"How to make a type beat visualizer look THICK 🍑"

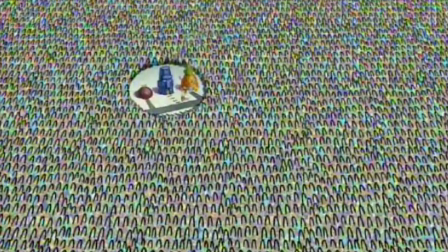Yo. So after many people, and I mean many people, asked how the fuck my visualizers look so thick and juicy, sadly more people asked for that than for my actual beats, I decided to do a quick rundown on what's needed and how to implement it.
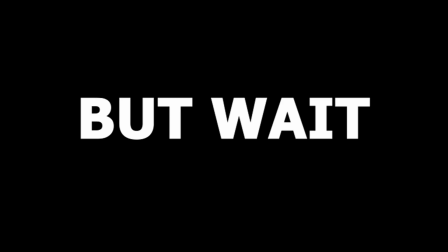Shout out to Energy Never Dies at this point. But wait, why would you do a visualizer in the first place? Many will probably say things like, I've seen many producers popping without uploading their beats, only with a picture doing nothing, getting thousands of streams. And many producers don't even upload to YouTube. okay, look, your beats are trash and so are mine.
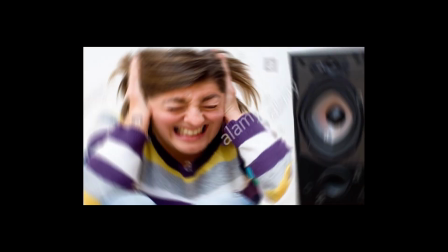That's why you're here, because no one wants to listen to your beat if it's not looking thick.
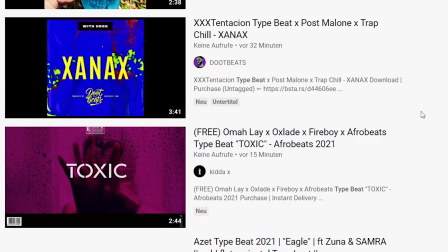Elsewise, the market for producers is extremely saturated, so you kinda have to go the extra mile to show that you're on some professional shit. So let's get into the rundown. The first thing you need is After Effects. Just get it from Adobe, buy the Creative Cloud license, or get it from some Indian guy on YouTube.
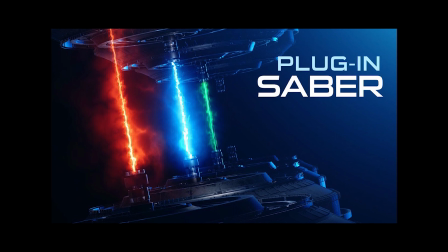Then you need sound keys from Trapcode and Saber from Video Copilot. I believe both of them are free, so go for it.
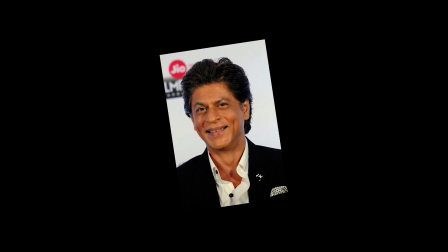And if they're not free, there are many ways to replicate the effects without using the paid versions. And remember, it has to look thick. First off, let's analyze what elements are going on before opening up the After Effects project. So, we have a picture of something. In this case it's Mickey Mouse. And remember, it has to be thick.
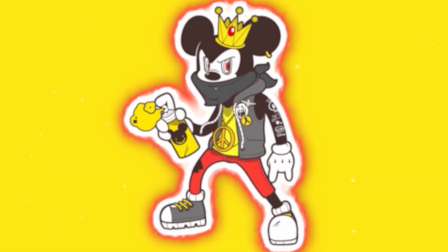It's moving to the lows of the beat, and it's moving constantly. Because you always need to remember, rappers have an extreme form of ADHD. So you have to keep their attention with moving objects.
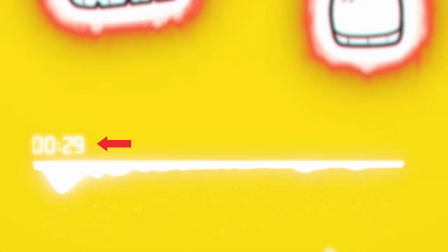Secondly, we have a player bar below, and it has a timer that goes up, and it has a spectrum visualizer, so rappers not just hear and feel your beat being thick, they also see it being thick on the lows.
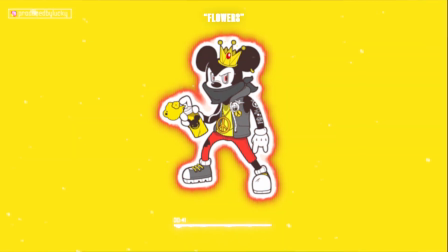And lastly, we have particles. You barely see them in the end, but they are there, and particles always look great.
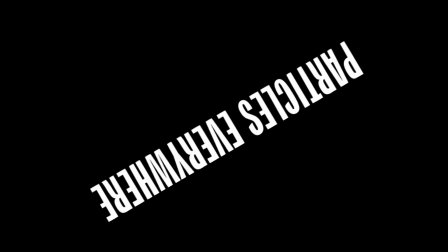Particles everywhere.
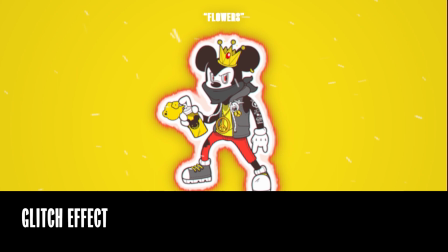And overall, over the whole composition, we have a glitch effect, which reacts to the kick and the low sounds, the bass basically.
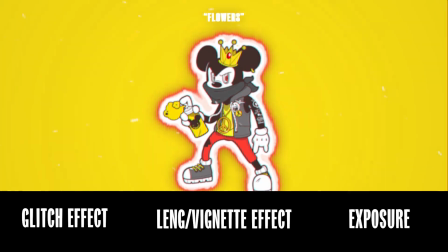A lens effect and an exposure whenever the snare hits, so the visualizer's getting a little bit brighter every time the snare hits or something in the highs gets smacking.
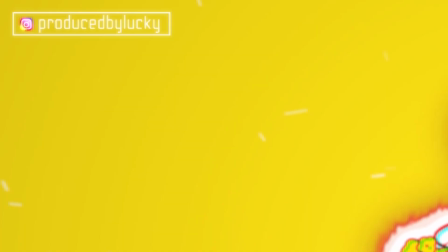As some extras, I have made like a little animation, produced by Lucky. It goes in the top left corner.
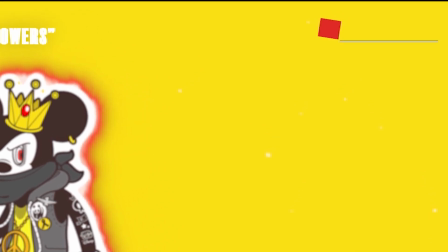We have a subscribe button animation, which I took from TubeBuddy,
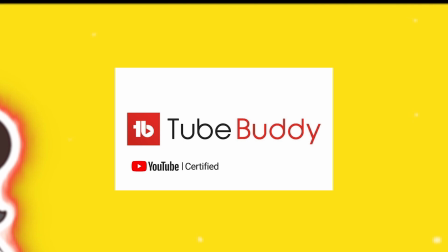because with my premium subscription I get a ton of animations and packs for free.
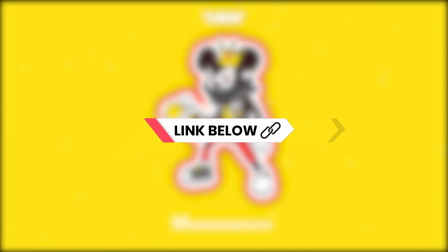And we have a link down below animation, which is from the same pack. And quick excursus.
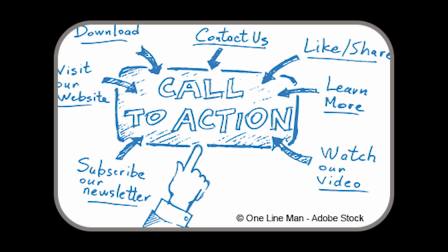So studies said that reminding your viewers to subscribe and click links in the description actually brings them to click the subscribe button,
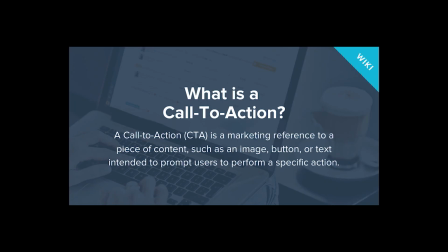even if you think it's a little bit too much in their face and a little bit jerky to always ask for subscriptions,
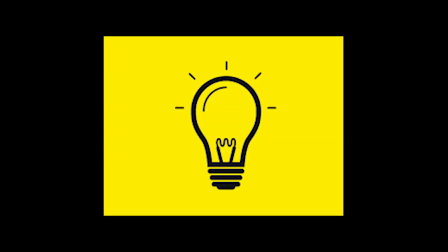comments, likes and stuff. Quick addition I added after recording the voiceover.
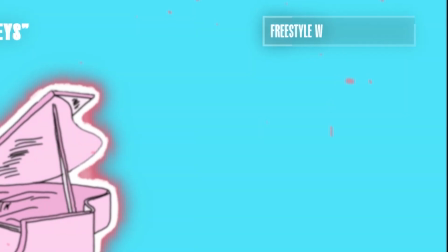I came up with this idea of a box in the top right corner which displays randomly generated words, so rappers instantly have an inspiration to start freestyling.
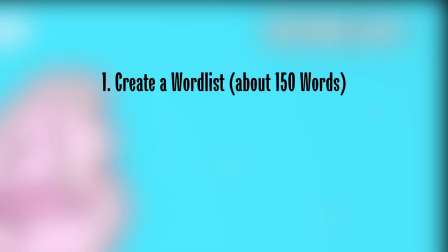Get yourself a word list with about 150 words.
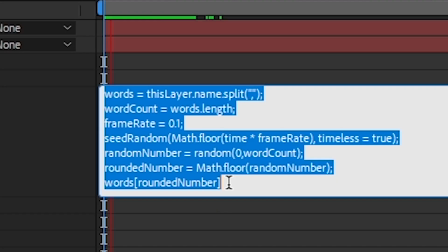Create a text object and then just paste in this code in the expression section and set the words you have separated by commas as the layer name.
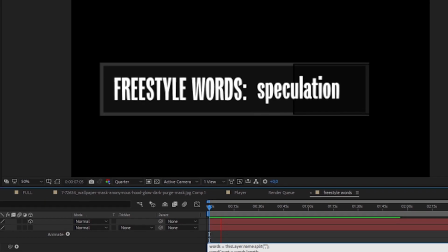Then just animate it in a sweet way and you're done. Okay, let's open up the project file.
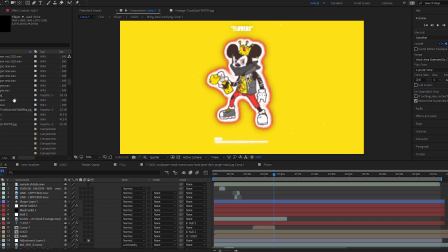If you look at the visualizer, it is very, very messy. That's why I'm not going to upload the template, because it's just fucked up.
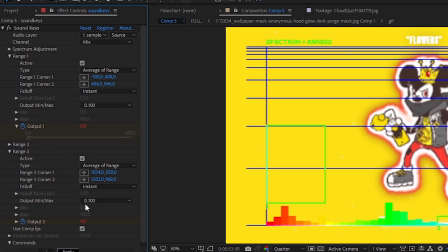Okay, so first off, sound keys gives us keyframes for the lows after using our beat as the audio source. Meaning, basically the kick and 808 are getting displayed as keyframes. So from there on, we can put those keyframes and link it to everywhere we want.
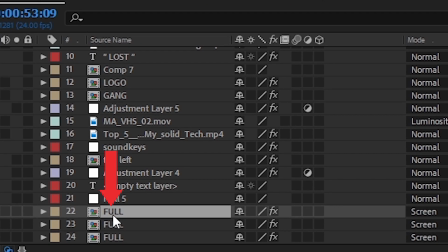That there are free copies of it has a reason, I will go into it later.
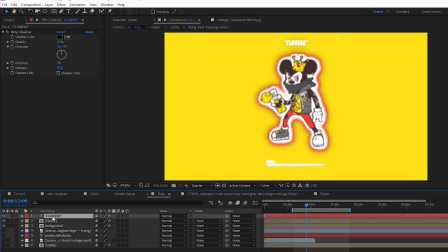But for now, in there we have a text, which is the beat name of course, and it only has a drop shadow, so nothing much.
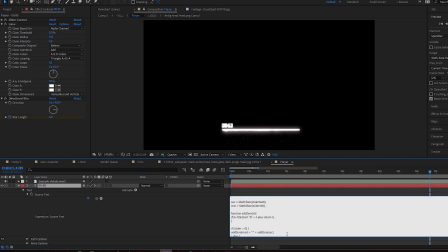So the player consists of the time, and it has particles, which are barely visible but made with CC Snowfall, which is a native After Effects plugin.
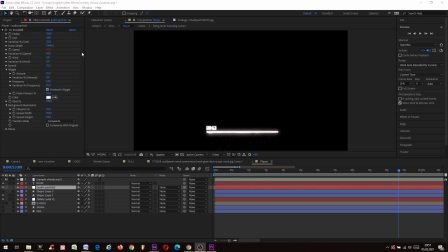It has an expression to the speed, so whenever the lows hit, particles get like a little bit faster.
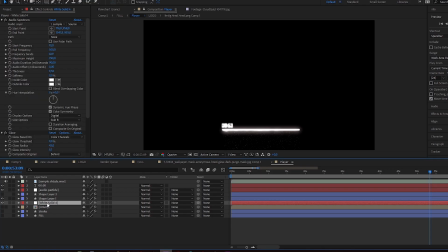And the spectrum itself is divided into a line and the actual spectrum.
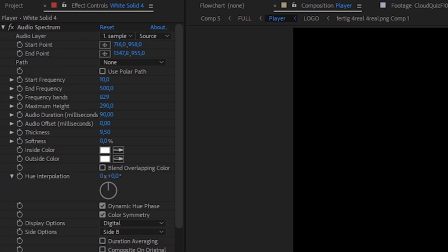And also the spectrum is a native After Effects plugin and works if you use a copy of your beat as an audio layer inside that composition. Okay, let's get into the background. So the background has a layer with particles on it and the same expression for the speed as before. I always change like the color of the particles, but I think it's up to you.
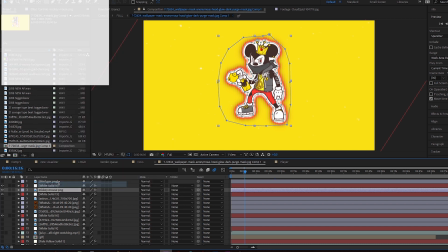The picture we have here, Mickey Mouse, should be a PNG, so you can auto trace the image and copy the mask over to a different solid where you can then apply the saber effect. Things like a drop shadow and stuff are only for the taste.
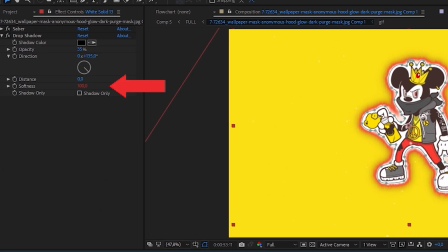So for example here, I added the expression to the softness so it emphasizes the motion of the picture coming forward when the bass hits. So the last thing we need here is a colored background. In this case it's like only yellow because Mickey Mouse has a yellow top and it kind of fits.
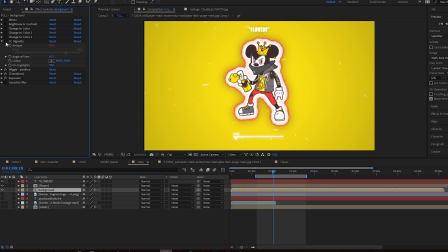Overall the background has a vignette filter on it. which is also responding to the lows,
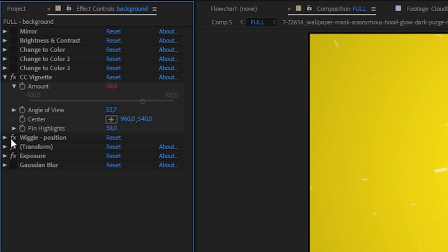as well as a wiggle randomizer and an exposure knob responding to the highs. So that's where the movement comes from whenever the kicks hit. So it's the whole picture moving instead of just the logo.
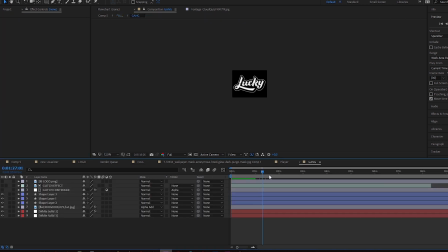And as you might have noticed, I worked a long time on this visualizer, so there are many abandoned ideas and stuff I'm not using right now or will never use. So let's talk about the 3 copies I made of the full composition. They are split into RGB colors, so each layer only displays red, blue or green colors. This gives me the possibility to only move the red layer to give us a glitch effect, so we only have to use a wiggle expression again. So that's it.
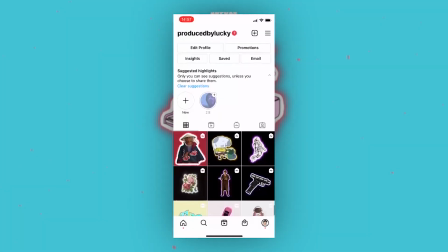That's the full rundown of my visualizer, what I think looks pretty solid, because it also fits Instagram IGTV format and can easily be transformed to handheld.
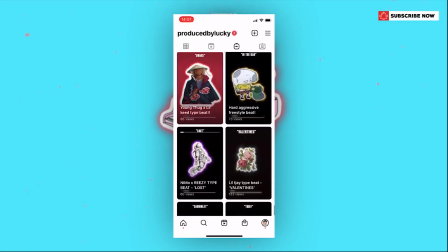If you watched